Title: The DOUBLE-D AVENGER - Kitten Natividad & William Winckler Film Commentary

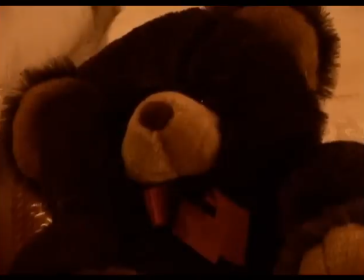This scene is interesting because this was shot months after we had wrapped.
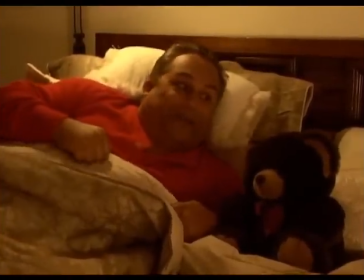I had an idea that we could incorporate some of Kitten's classic photos that she owns into the film,
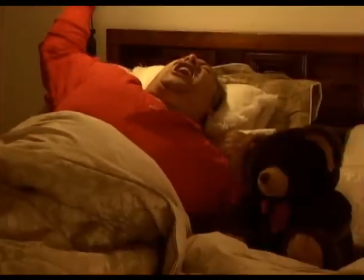kind of as a special treat for Russ Meyer fans and such. And so that's what we did.
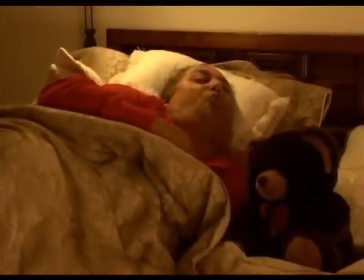I brought Gary back months later and had him play Bubba.
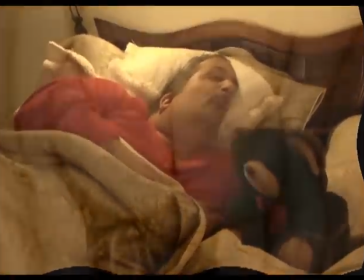So now he's going to dream about all these sexy kitten.
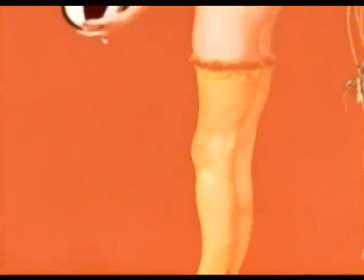Oh, I love the way you're doing that swirly. Here you look like a 1950s pinup.
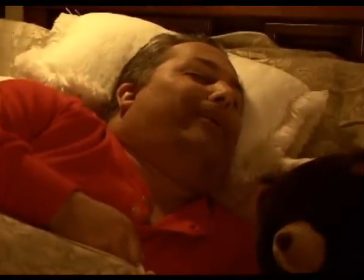Yeah, that one's great. Actually, we had a doctor quite a few of these pictures, though, if you'll notice.
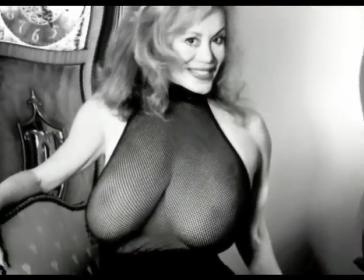There might be some translucent nipples going on. They were popping out.
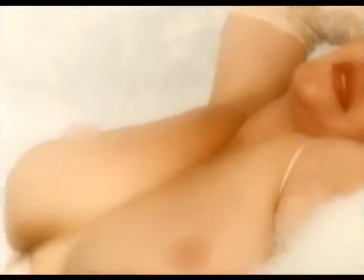They were popping out.
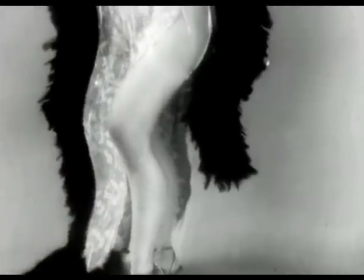A lot of these pictures, you were actually nude, and we wanted to tame them down a little bit we wanted to tame them down a little bit why
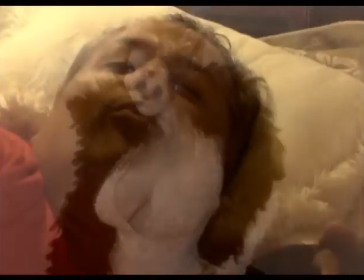is it oh that's right it's gp i forgot bg bg when i told her we were going to do the audio commentary for the dvd
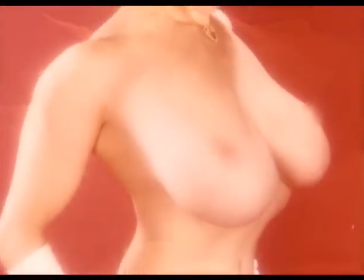she said i'm looking forward to doing the commentary for the vd
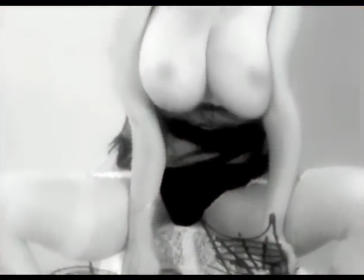here we actually had my pussy we actually had to put it we had to put a uh a bathing suit
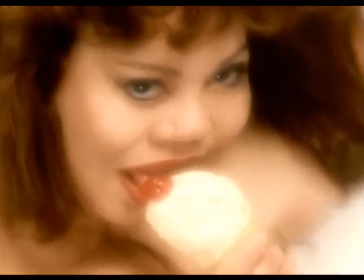on you there it's a big what was it I always see that that picture you when did you that that picture
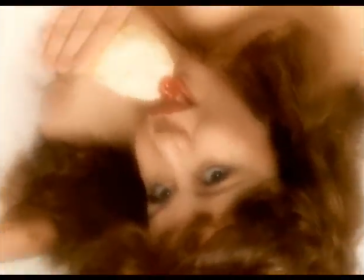was for what you just did I like ice cream
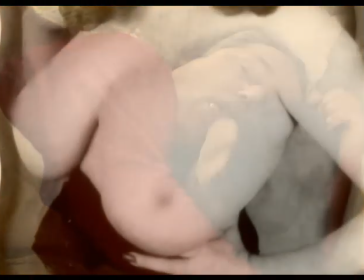for one of the big chains there huh
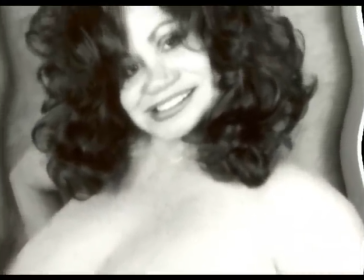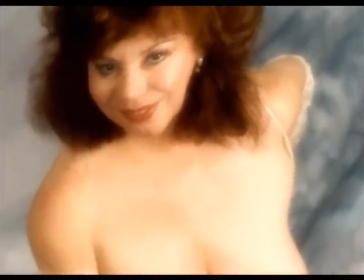you know when you're a model you just have to be creative whatever
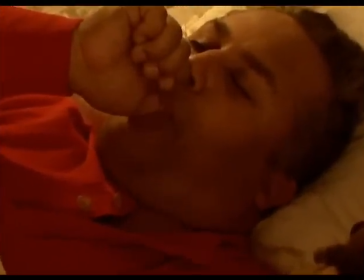food products you can get your hands on yeah I mean sometimes I I might crockzilla
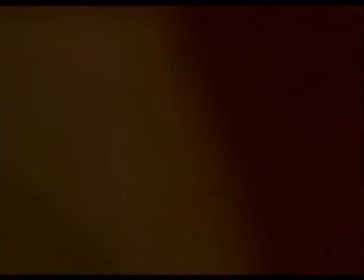fruit oh I don't know about this guy give
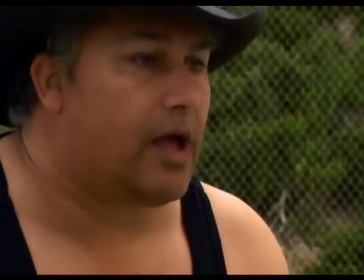him a bottle there he is well there she is playing tennis and blew up the tennis
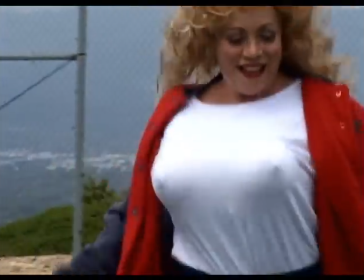ball yeah we have quite a few sound effects in this film yeah next time well they're popping out all over my god
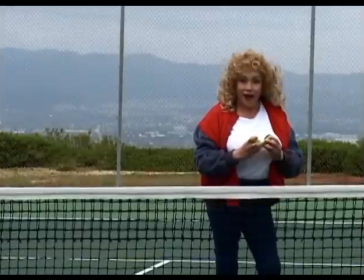that's for sure you break your nose running around oh my goodness there's nothing left to the imagination there.
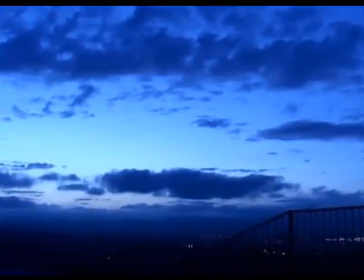It's interesting that the back of those plants look kind of like South America. Yeah, absolutely.
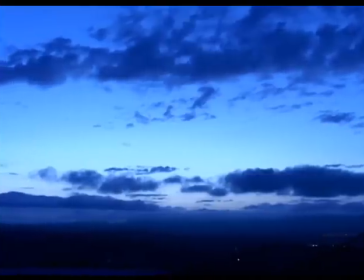Nice view. Yeah, this is beautiful. We got really lucky with some of the night skies that we had.
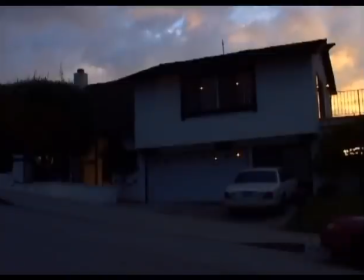It really helped. I remember we had to shoot right now, right now, right now. Wow, look at the cloud.
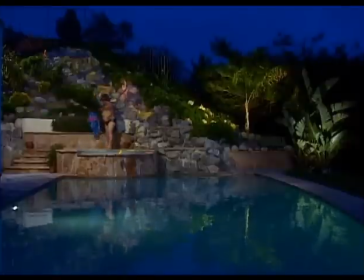Oh, that's heavenly. Boy, Chastity does pretty well with that English pub as you can tell she's got a nice house and oh god it's heaven oops this is where he he really goes
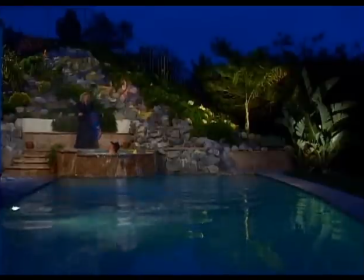naked right yeah well this is scary he brought one suit and i said well wait a minute you got to take it off
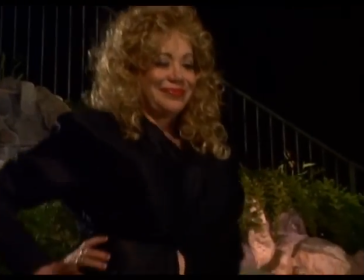and sure you know so he did it this is what's scary he's the only naked nude person in the whole movie you know but i think i think kitten looks fantastic
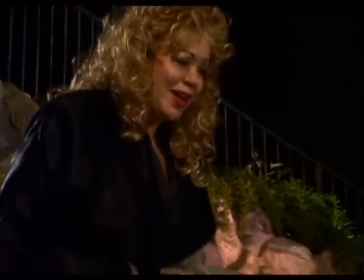there i mean really that oh there he goes I know I couldn't see it because his belly was in the way but
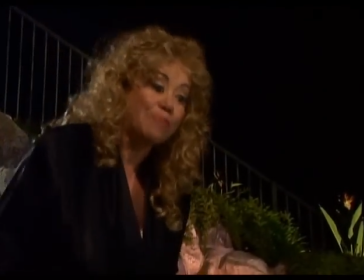I know he had a Woody because it was kind of sticking straight up he
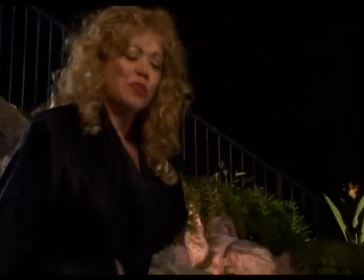wanted to show it to you didn't he I think so I want to share and you know it's fine and the water was wonderful around it he told me
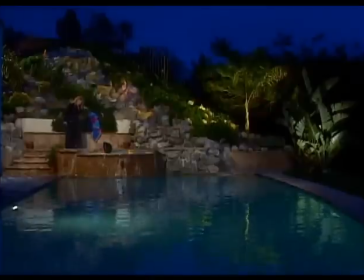you see what's funny about this too is that you know in a typical russ meyer movie kitten would be jumping into the tub with him
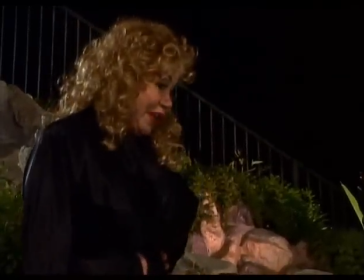you know and taking her clothes off but in this thing chastity knot is you know kind of giving him the business well i'm a good catholic girl
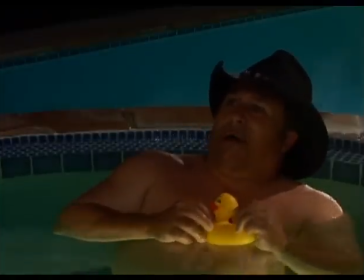Yes, I work it on my knees.
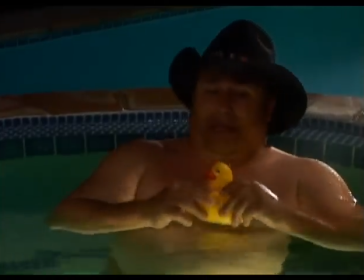Lovely. Oh, boy. Yeah, I hear you were reading of the Riot Act, and then he had to put the suit back on.
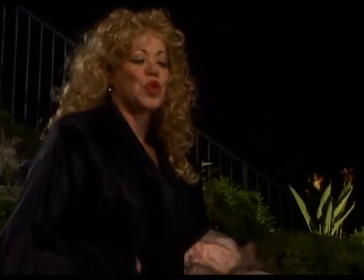Oh, I remember. I did it in one take, all those lines. I don't know, was it like 12 lines?
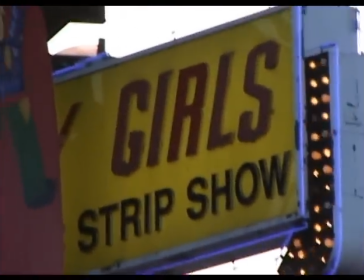It was a good one. It was a long.
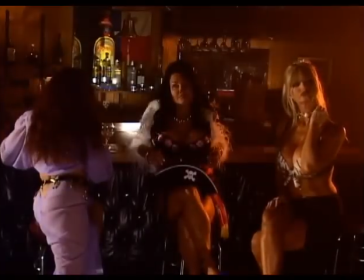This is Al Purplewood's strip club. We shot at Sandarella's in Anaheim, and Sandy Dees had worked with Kitten, actually.
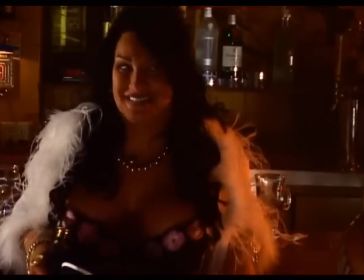There's Haji after a little while, and looking good. Mima. What a woman.
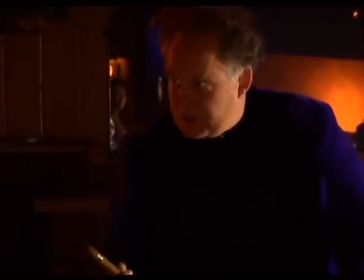Larry Butler as Al Purplewood, and Sherry Thomas as Ooga Boobies.
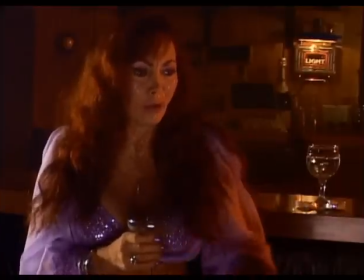I wanted kind of comic book characters, and the strippers are all kind of Haji's a Greek goddess,
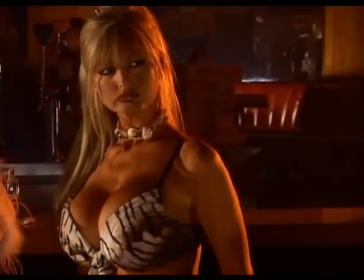and Pirate Jugs is this pirate character, and Ooga Boobies is this cave woman.
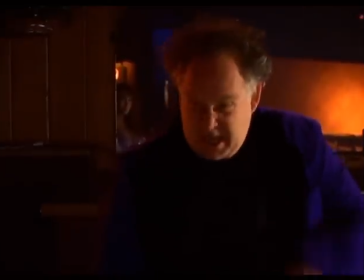and uh when al when larry butler auditioned he just he took the part
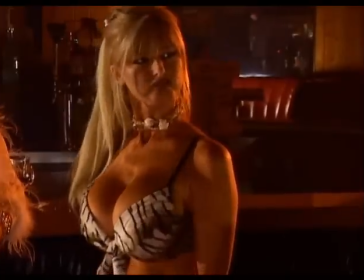i mean he came in with a purple shirt on and and just blew me away
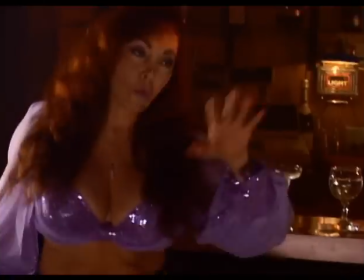we just uh i i booked him right then and there i said you know what you're you're al purplewood sort of like a jackie
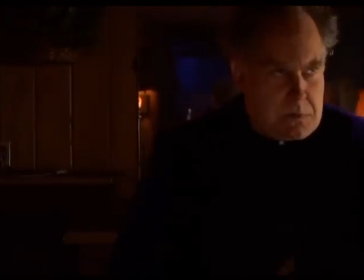gleason huh yeah yeah he was very much which carries half the movie.
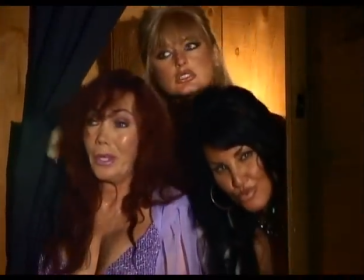But I was very lucky in finding this location because I had a great deal of difficulty in L.A. finding a strip bar to shoot at.
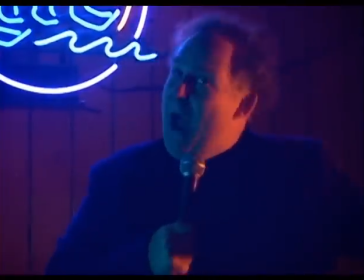The guys wanted tons of money and were very difficult. Owners of the club were very difficult people to work with.
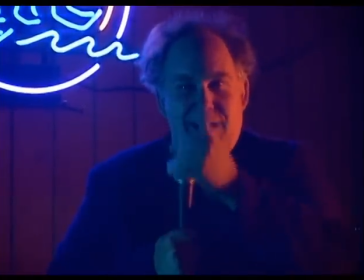But Sandy Dees, who had worked with Kitten years ago doing burlesque and stuff,
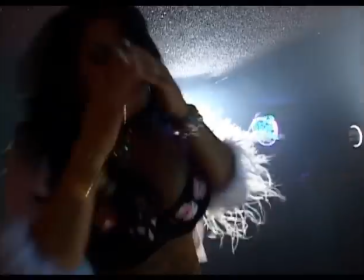allowed me to use her club San Andreas, which is just incredible. Yeah, it was a great place.
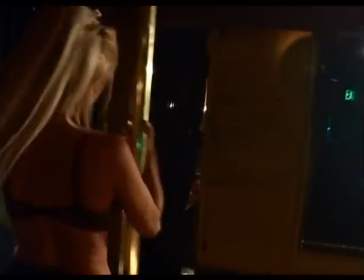A little bit of truck drive all the way down there, but it was really great. They had a lot of built-in lights that we could use.
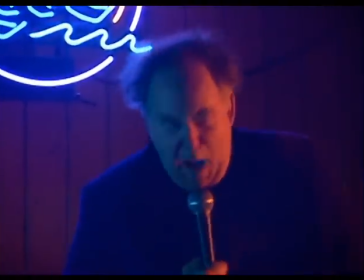They had a great disco ball that really added a lot, especially when we added a little bit of smoke.
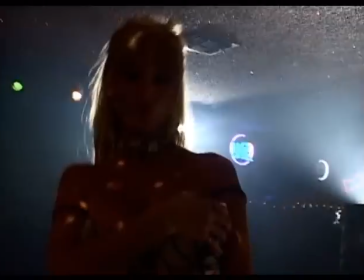You can see the place really lights up. And going along with that whole comic book theme that Bill was talking about, we tried to light it that way, really give it some great color,
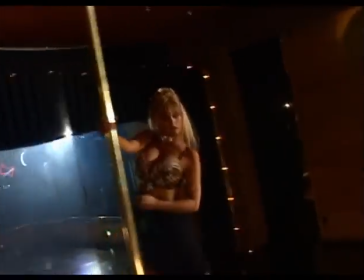adding greens and oranges,
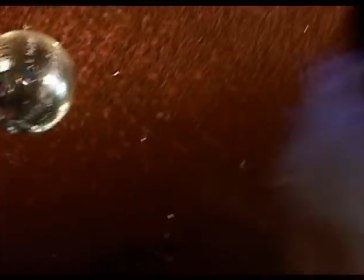accents all over the place to really kind of give it a comic book feel.
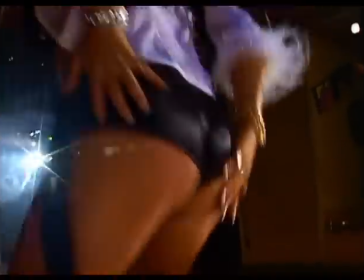Haji made her own costume. I mean, really got into the role.
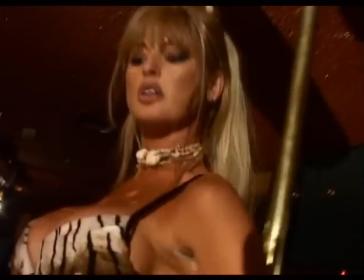Made her own costume, had purple contact lenses, redid her hair and such.
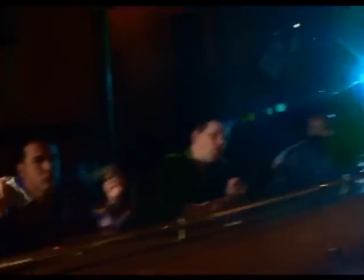Totally got into what we were doing here.
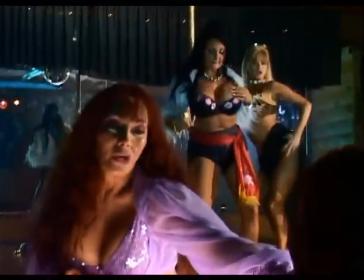Sherry Thomas was referred to me by Jay Orberg, who's a well-known manager.
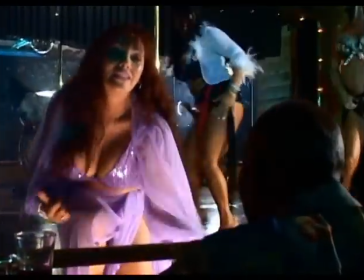And, you know, you'll see Elizabeth Starr, who was a major adult film actress.
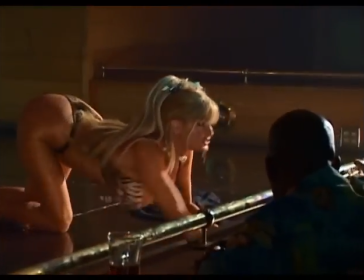She was going to play Ooga Boobies, and then she had a little, some medical problems, so I wound up having to search for somebody else.
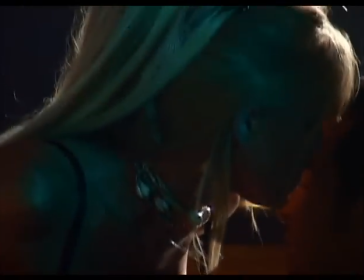And really, you know, she did a, Sherry did an incredible job playing Ooga Boobies.
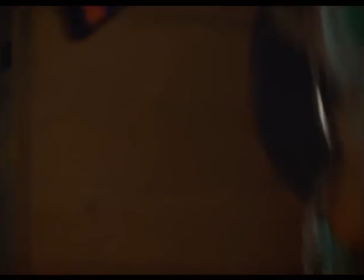I told her that, you know, whenever she says Uga Boobie,
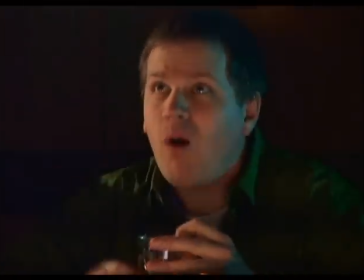she has to think as though she's answering in normal English to get the right inflection.
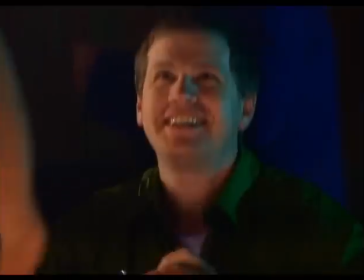And this guy's great, too, Craig Mayo. Craig Mayo, he's a lot of fun. Yeah, Raul referred him to me.
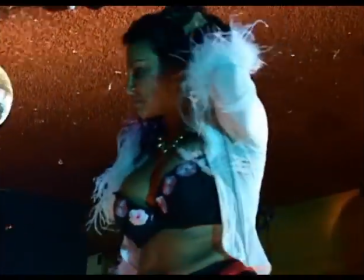He's pretty funny. We actually, this whole little sequence, I just kind of made something out of it. We went and shot and shot and shot, just tons of footage there.
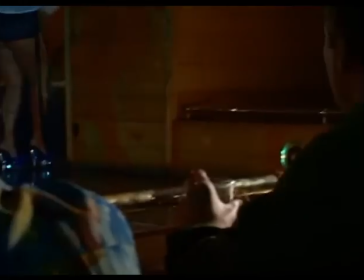It actually ended up pretty well, the way we have him dancing the dollar at the end. What happened?
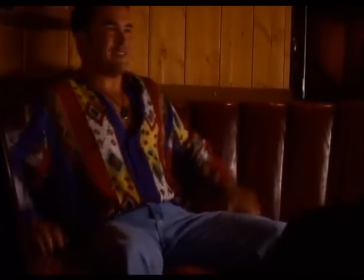You didn't want the money? No, not from him. Oh.
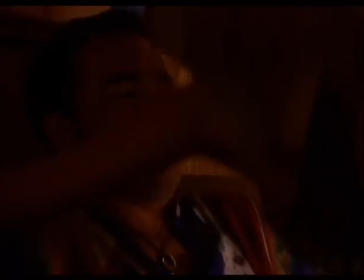This guy actually was referred to me, Woody Ben-Goa.
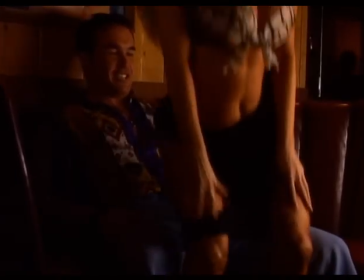He was referred to me by Desiree Ascalon, who was my assistant.
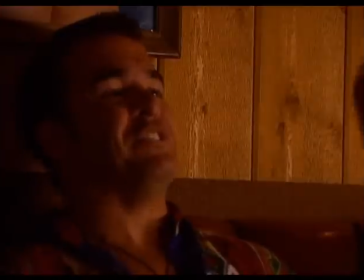And this character is actually not too far removed from Woody's real personality.
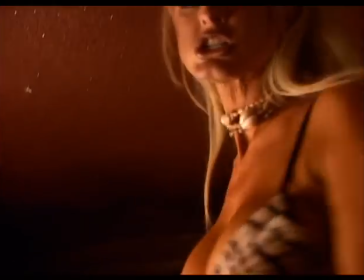He's worked a lot in different shows. Rangers, too, of all things.
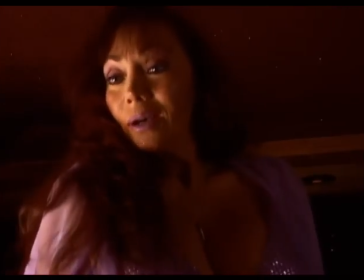This guy's name was Lucius Bryant, and it was really kind of funny getting hypnotized by Haji.
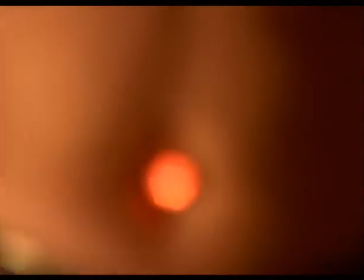We found this button that could flash and would hypnotize him that she could put in her belly button, which was hilarious.
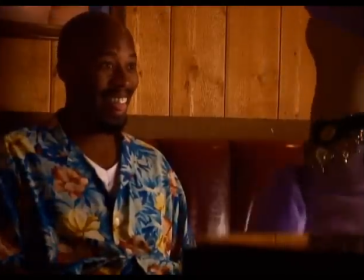It is. It's hypnotizing me.